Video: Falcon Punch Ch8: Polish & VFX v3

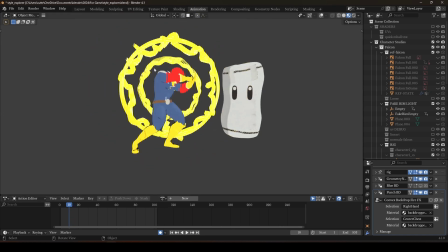So a big addition, not quite improvement, I don't know.
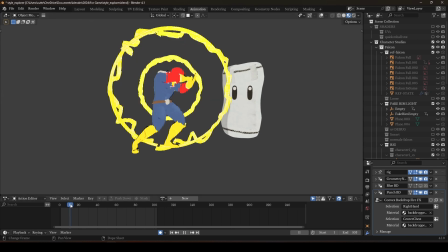I kind of solidified these noisy shapes by adding a less noisy circle so that even with all the noise and fuzz,
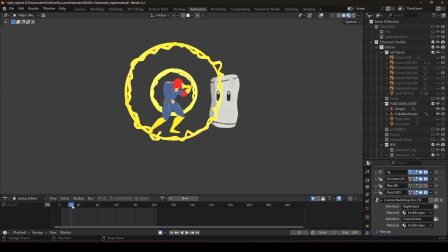these are still very readable and legible as circles, which I think makes it look a lot better.
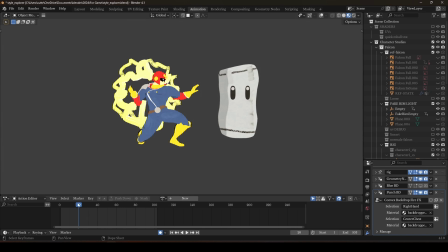There's also a very stark highlight that kind of operates with that light that I think
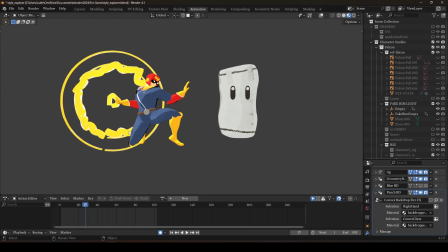hopefully isn't too subtle. I really appreciate it. And then again, where this one is supposed to be implied full body, this one is on the hand, so we're getting a bit more backlighting.
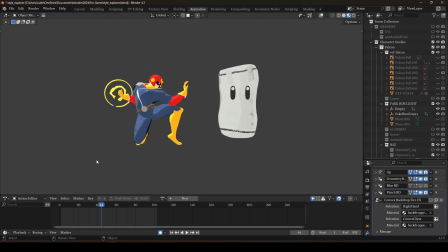And then again, added more circles to kind of feel it a little stronger. And then This is all in grease pencil.
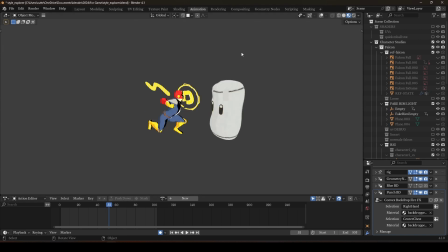This is all by hand. If you've been following along, you know how much I like to use the computer instead of drawing. And that's just something I need to get over. And I wanted to make this kind of like delayed impact, which is why the trail is following the hand and it's no longer right on the hand.
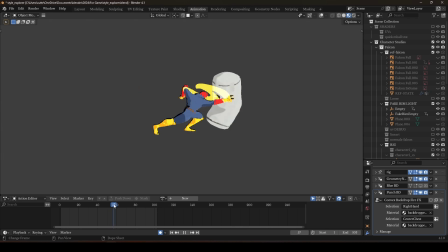And I think this wave could probably be animated a little more fluidly. Like it's following a path. I don't hate it. I'm still learning. Anyway. Yeah, that little spiral, blossoms.
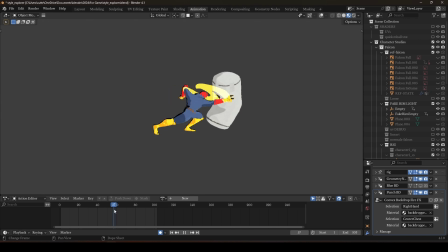I don't know if that might be a little fast. The two spots of negative space could maybe move a little slower. Just critiquing my own art now. And now, hopefully, this reads a little more as bird. I can also pull up.
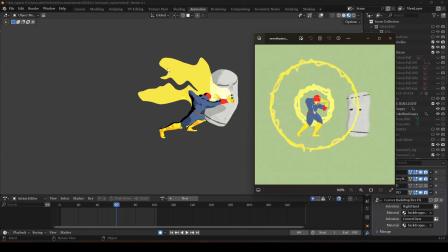I also super increased the opacity and brightness of this yellow bird relative to the previous.
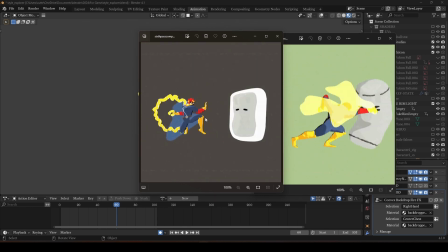The bird was a lot more opaque. Nope. It was a lot more transparent. Oh, did I lose all my dust clouds?
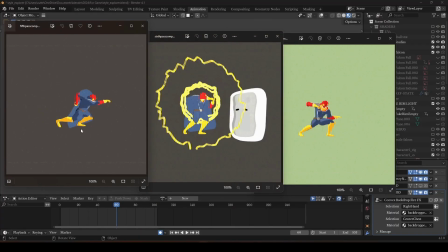There were dust clouds. That's something that needs to come back. This one has a lot of dust clouds. I don't know where they went. I will reintroduce them.
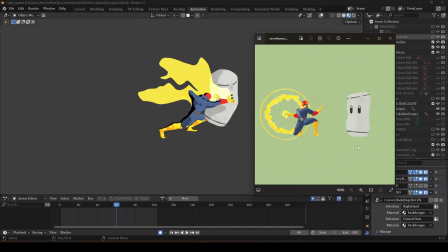We've got a lot of grease pencil notes. That and the cloud effect as he's getting punched could be improved. So yeah, we've got the bird kind of like coming out. So I was really focusing on keeping like a bird silhouette this time instead of just weird flexible shapes, which is fine.
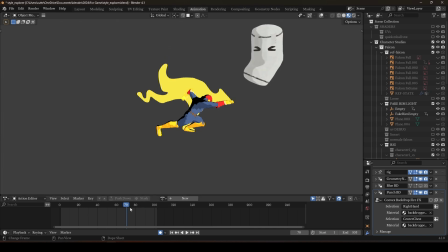I do need to make another pass with masking to make things look good. And then I turn this off. I have it keyed for visibility, but not in the viewport.
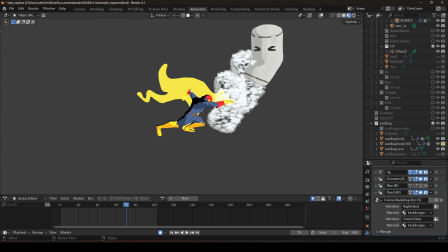So once he actually launches, now it's visible. And I think I need to hold these longer or have more of them.
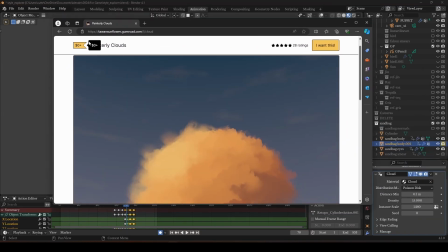This is this cloud effect, this free painterly cloud effect on Gumroad.
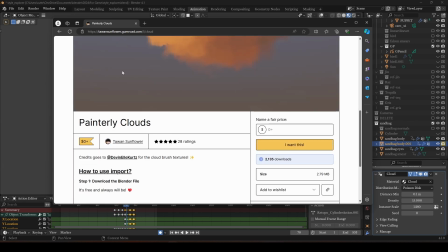Super cool artist also on Twitter, but I'm showing the Gumroad because this is what I'm using.
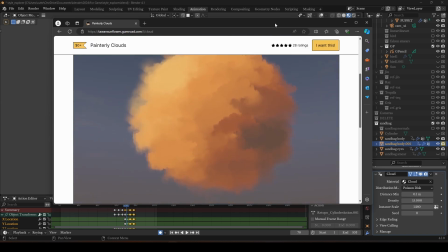Yeah. So very cool stuff. I will say, because my camera is orthographic, I did have to fix something in it.
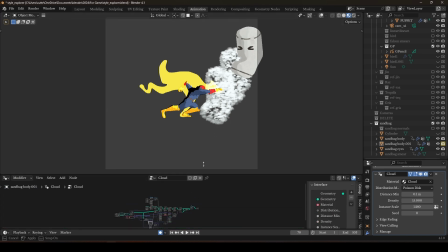If you are using something that is projecting into camera space,
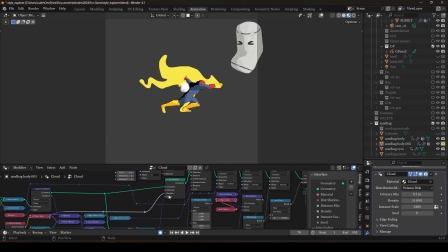I believe nope, not that. Might be.
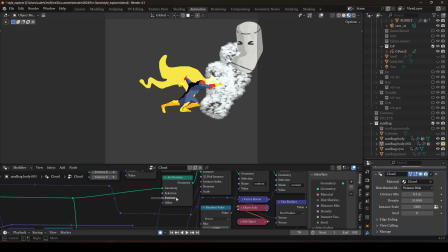Anyway, I just had to disconnect this position node from the set position.